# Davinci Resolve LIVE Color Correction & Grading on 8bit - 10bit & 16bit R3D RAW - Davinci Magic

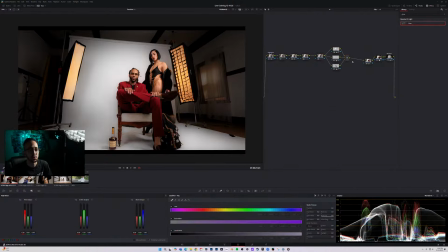56:55 But let's go ahead and actually do this after our selections, just because of course we've already done our qualifications on the nodes before, you know, right here. And at that point, if we, you know, make the changes before it, it's going to mess up these qualifications.
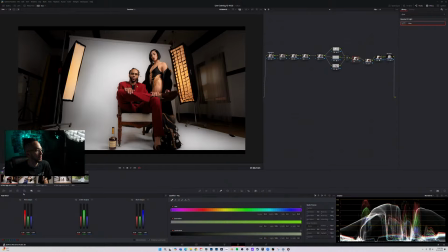57:09 So we need to do it afterwards. So let's go ahead and come into here. I'm going to, let's see, take this. Let's go ahead and go into here. Select this, and this is just going to be in order to get it a little bit more close
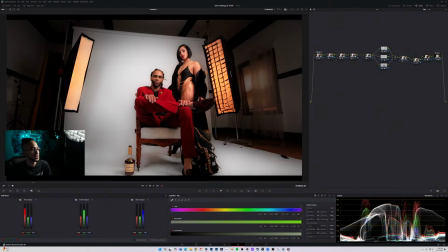57:25 to what we want as far as like the hue and tones of everything, and it kind of helps add saturation in different ways. So we're gonna go ahead and actually increase the reds a bit, maybe not that much, but pull it back a bit, mess with the greens.
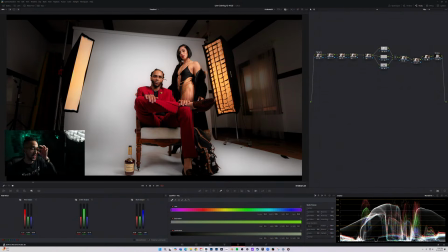57:39 So if you pull it, we can kind of see what it's doing. So it is messing with the golds of this shot, so we can mess with the greens a little bit in order to try to get a more rich gold out of this. So I think that's what's going to make it actually pop. So that's what we're looking like.
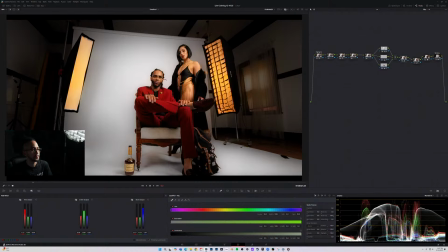57:54 Let's go ahead and take the blues. That's when we get some crazy saturation out of it. Let's see the opposite end. So yeah, we're going to go ahead and park it somewhere right here. I'm kind of just going by taste, like what I like. Sorry, dry throat, need water.
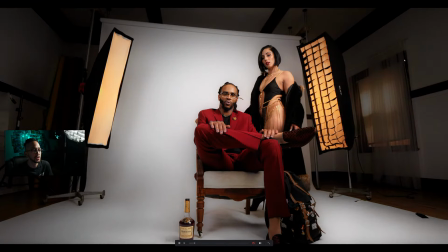58:13 But yeah, so as far as what I like, but that's just what this one node does. You see how we brought like more reds out, and it looks pretty clean.
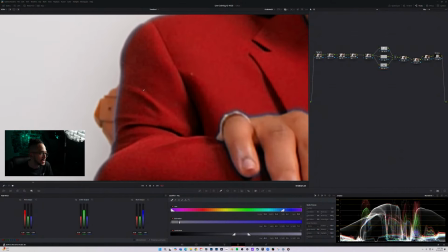58:21 Let's go ahead and see. Man, I really wish, because I'm not liking this at all, man.
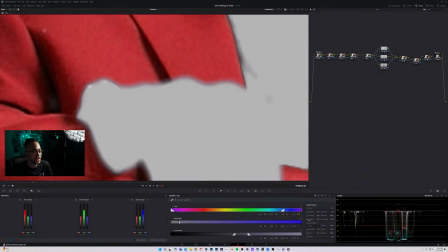58:27 This is not it for me. Let's go ahead and just reset everything real quick.
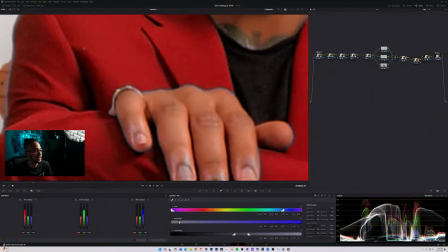58:32 I need to figure out how I can get less of this in here.
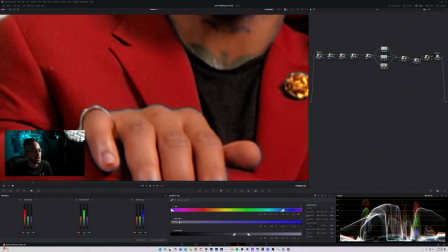58:40 Not that for sure. Clean white. Nope. What, shrink? Nope. Grow? Kinda.
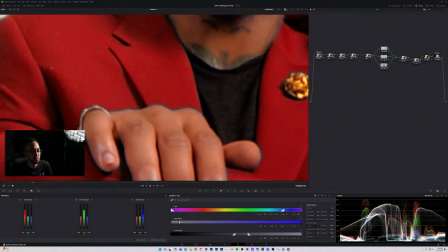58:52 Alright, just a little bit of blur, a little bit of denoise, like just barely. I'm talking 0.02 or some shit, you know?
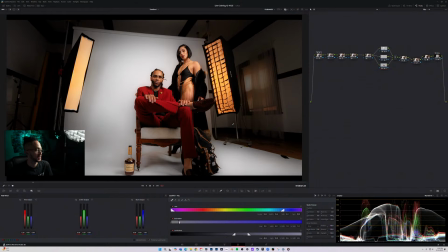59:02 Alright. Okay, we won't be too caught up on this, because I can't get that to go away. I wish it was shot with a different shutter speed. If you're shooting in these situations where you do want to change like the color or something like that, what I would recommend is just crank that shutter speed up a little bit more, and then at that point you could re-add motion blur in the,
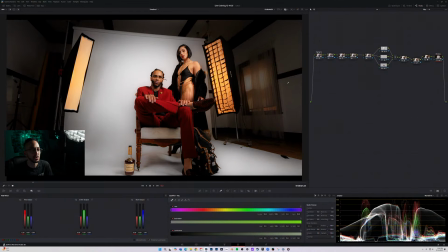59:17 you know, in post. Looking at this too, I'm looking at that window. I mean, it's pretty gone, but oh well, who cares, I guess.
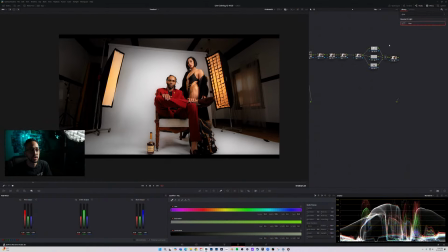59:24 But what we can do too, with the same window, if we add a blur, because I mean all that outside stuff is not really it. We're gonna add a zoom blur.
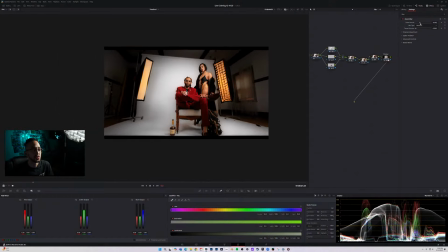59:38 Obviously that's crazy, so let's go ahead and do a zoom amount just a little bit,
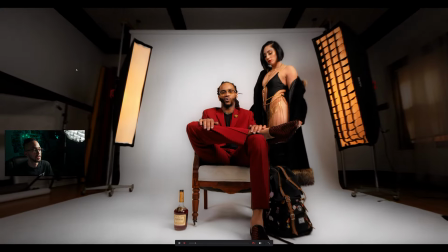59:50 and then that way it kind of adds a little bit of an effect everywhere else except for what's in the center, which is of course our artist.
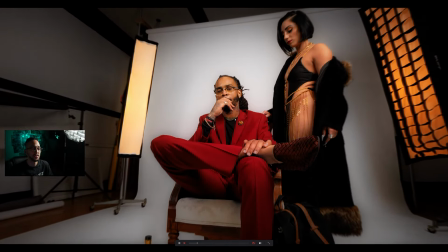59:56 That's who we want to actually be in focus, you know what I'm saying, have all the attention.
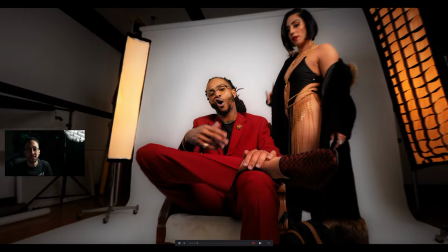60:00 Obviously she's a part of it, but then we don't really necessarily need her to be, you know, the highlight of the show, you know.
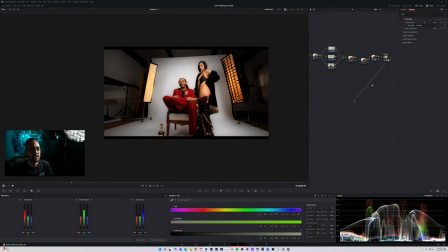60:06 So that's pretty clean right there, honestly. That's pretty clean. Yeah, I don't know what else I would do this shot.
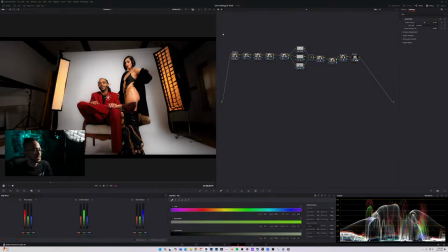60:14 How would you rate it, guys? Rate this shot here. This is the before and then the after. How we feeling? And then honestly, even if we wanted to, we can add, like I said, we can add even some more sauce to this.
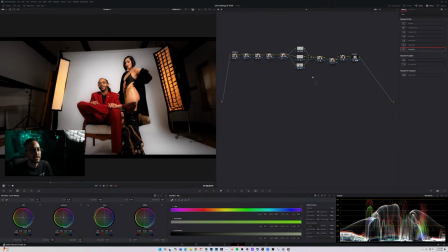60:29 Let's say we're gonna add like a little color grade to this. I can come into, like I said, I don't want to add it before all of this because it's going to mess with everything. So let's go ahead and come into here on our after bit. I'm gonna go ahead and go into the shadows.
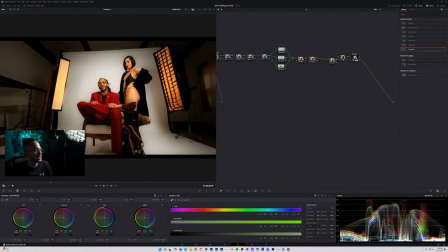60:43 Let's see, just messing with this. I'm gonna go ahead and push some color into it. Maybe some warmer, you know, shadows. Since we got the warm lights, we don't want it necessarily to be cool. Let's see here.
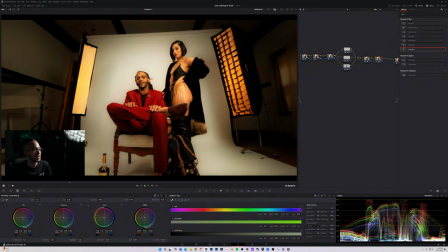60:56 Let's go ahead and check the highlights. Messing with this. Don't want to make it too warm, but we can always pull this back too.